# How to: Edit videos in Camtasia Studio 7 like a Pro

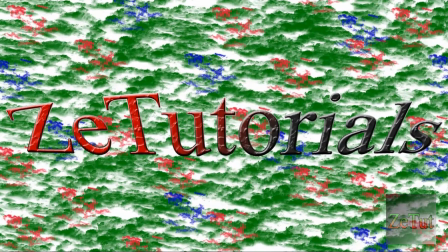Welcome you guys to this video tutorial brought to you by Z Tutorials on how to use Camtasia Studio 7 and edit videos on it.
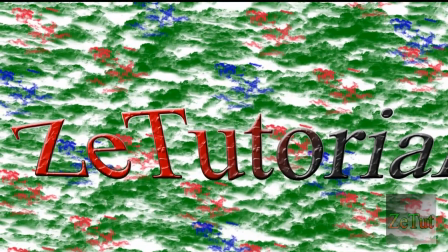Now, if you don't have Camtasia, you need to buy it or at least download the free trial.
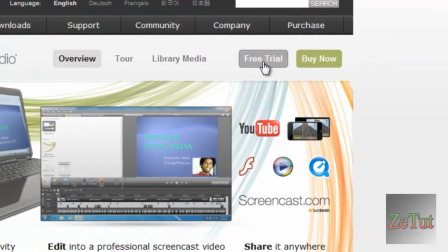The free trial is here from techsmith.com/Camtasia.
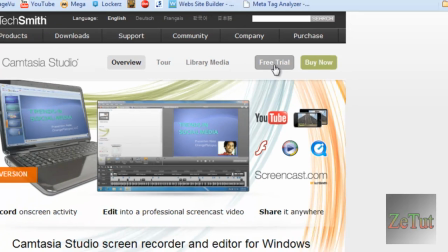Download the free trial if you like it, which I presume you will because it is a great program, then you can buy it.
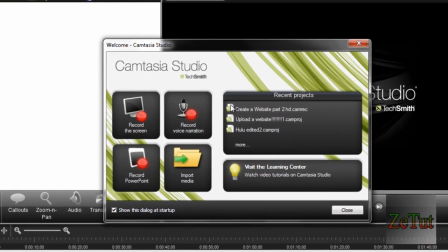Now, once you did all that, just open up Camtasia and it's going to have this little welcome thing. Record a screen, record a voice, narration, record PowerPoint or import media.
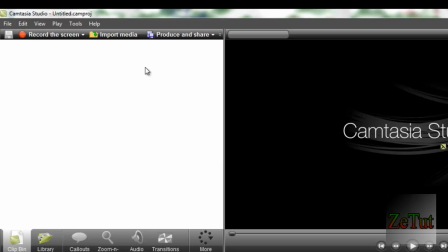We're just going to close that dialog box and we're going to click on the import media right here.
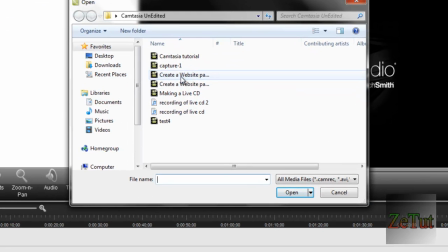Now, if you don't have a video, record one and you can mess around with it. We want this create a website part one in, so we just click on open on that.
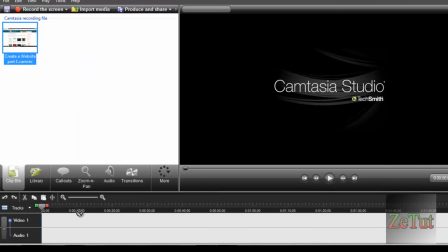And we're going to click and drag that onto the timeline. Very easy. That's very, very easy.
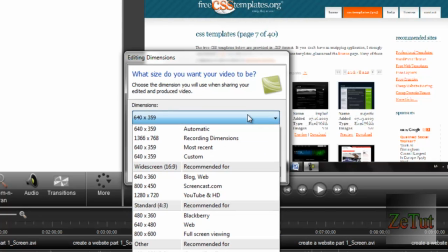It's going to ask you what size do you want your video to be. I'm uploading mine to YouTube and I want it to be in HD.
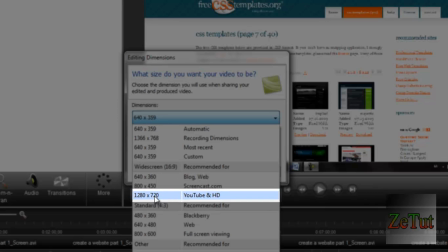So I'm going to click on 1280 by 720 YouTube HD.
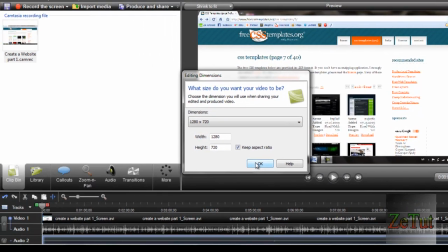That's going to give you 720p video, which is HD, but the lower standard HP.
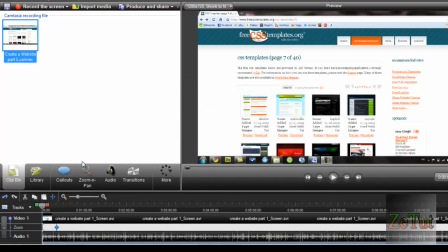So it's not too hard on the internet. So it's very, very easy and it'll load quickly. So basically you're going to have this little video here.
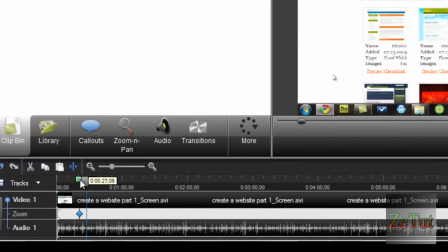Now, I don't want to start this video because I messed up, so I'm going to bring the timeline to where I want it to end or start, and I'm going to click on the green button and drag it back. Now, basically where it's highlighted there, that means I'm going to be editing that part right there.
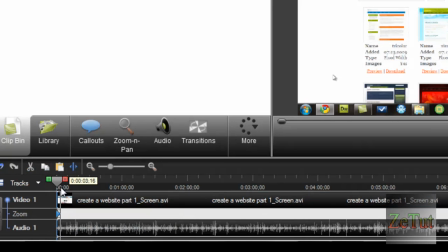I'm going to cut that out completely, and there we go, right here. Now, right here, about 25 seconds in, I want to delete the rest of it, just for the purpose of this video.
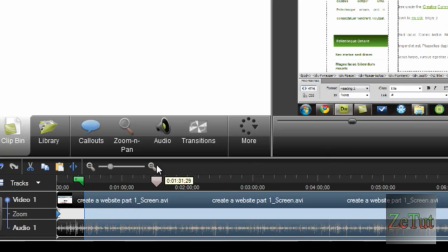So I just do the exact same, bring the timeline back to there, and it's exactly the same. Bring the timeline back to there and click and drag it to where you want to delete. All the highlighted stuff you're going to delete, click on cut, and there I have my 25 second movie.
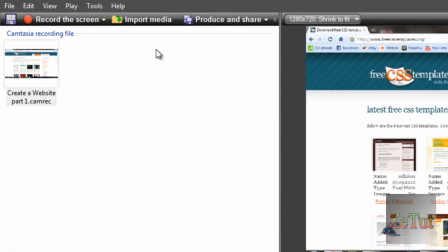Now I want to put two movies together, so I go back into import media, look at what I want to create.
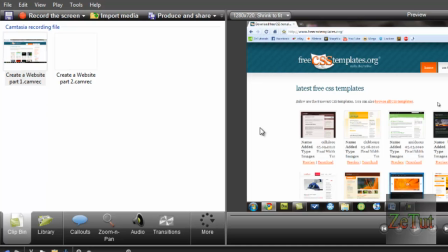I have part one, so I might as well put in part two, and I'm going to click and drag that into the timeline.
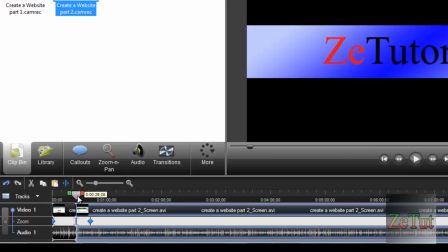Now, once again, we have the same problem. It's very, very long. It's nearly 10 minutes.
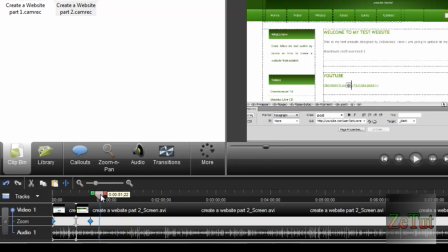I only want the start of this video about, we'll say 30 seconds.
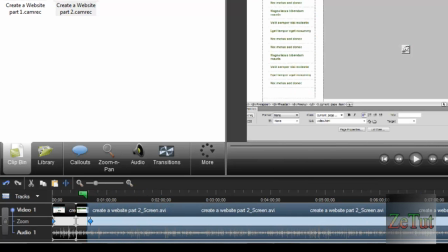So I'm going to grab and delete all of that right there. Cut it out.
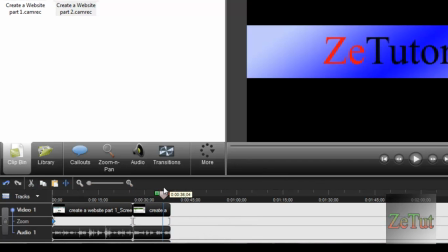Completely cut it out. So now I have about 10, 15 seconds of that second movie there.
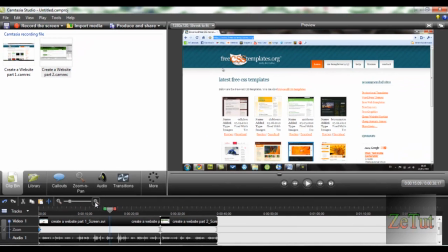Now, it is very small, so we're just going to zoom it in so we can be more precise with all our editing, and now we have a nice big timeline right here.
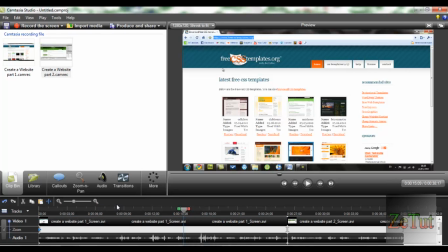So first things first, everyone wants to know how to zoom in.
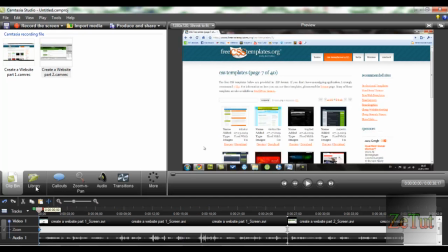That is the most important thing pretty much to do with Camtasia, is the zooming in. Now if I click play here, my video is just after opening up, I'm talking, and I want to show people this website right here, but they can't see it. So I want to zoom into that.
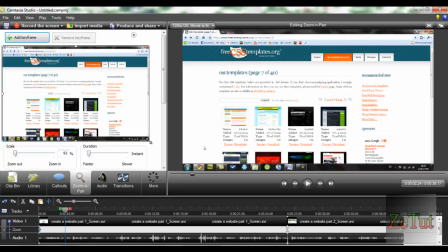So I click on zoom and pan, and I click on this little two arrow thing on going directional.
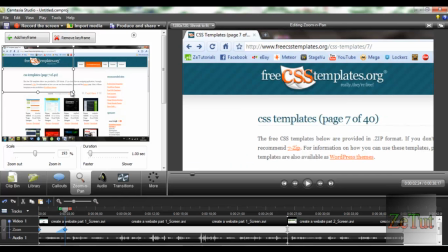So I just drag that over, and as you can see in my preview, that's what it'll look like.
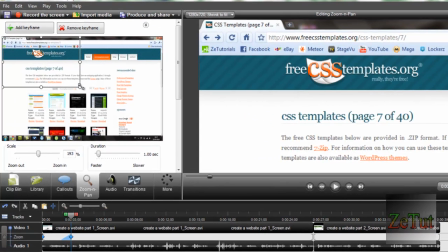So I want it to look perfectly like that. That is a nice size for me, maybe a tiny bit smaller.
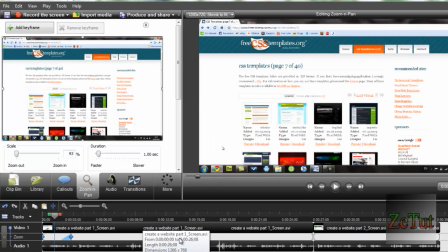There you go. Now, when I click play there, as you can see, it zooms in nice and slowly.
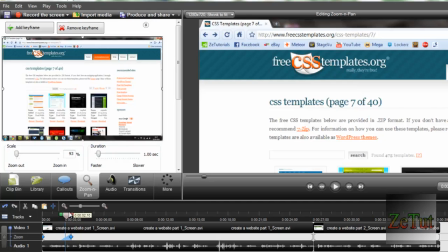Now, you can have it slow and fast. You can have it instantly.
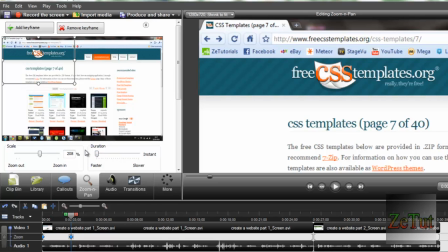As you can see here, duration. Click it faster, click it slower. If you have it instant, I will warn you right now, it doesn't look good.
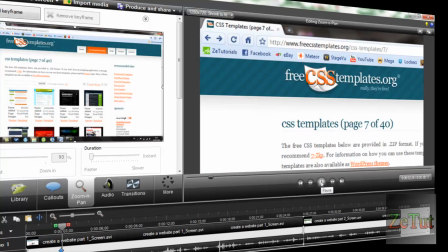Just watch right now, it's gonna like jump into it. People don't really know where you're gone, if you get me.
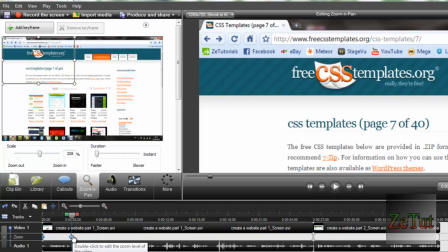If you zoom in nice and slow, people know what's happening. I recommend a second.
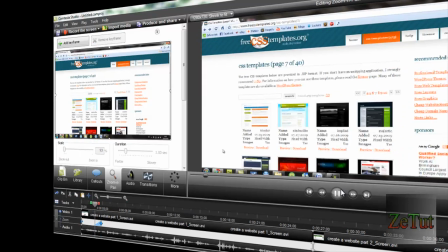I think a second is absolutely perfect for it. As you can see here, it zooms in fast, but you can still know where you're zooming into.
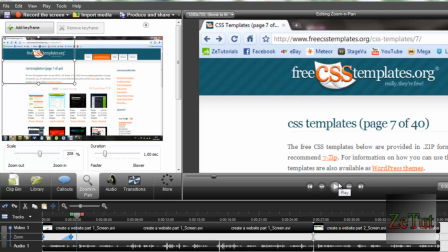The viewer knows what you're doing.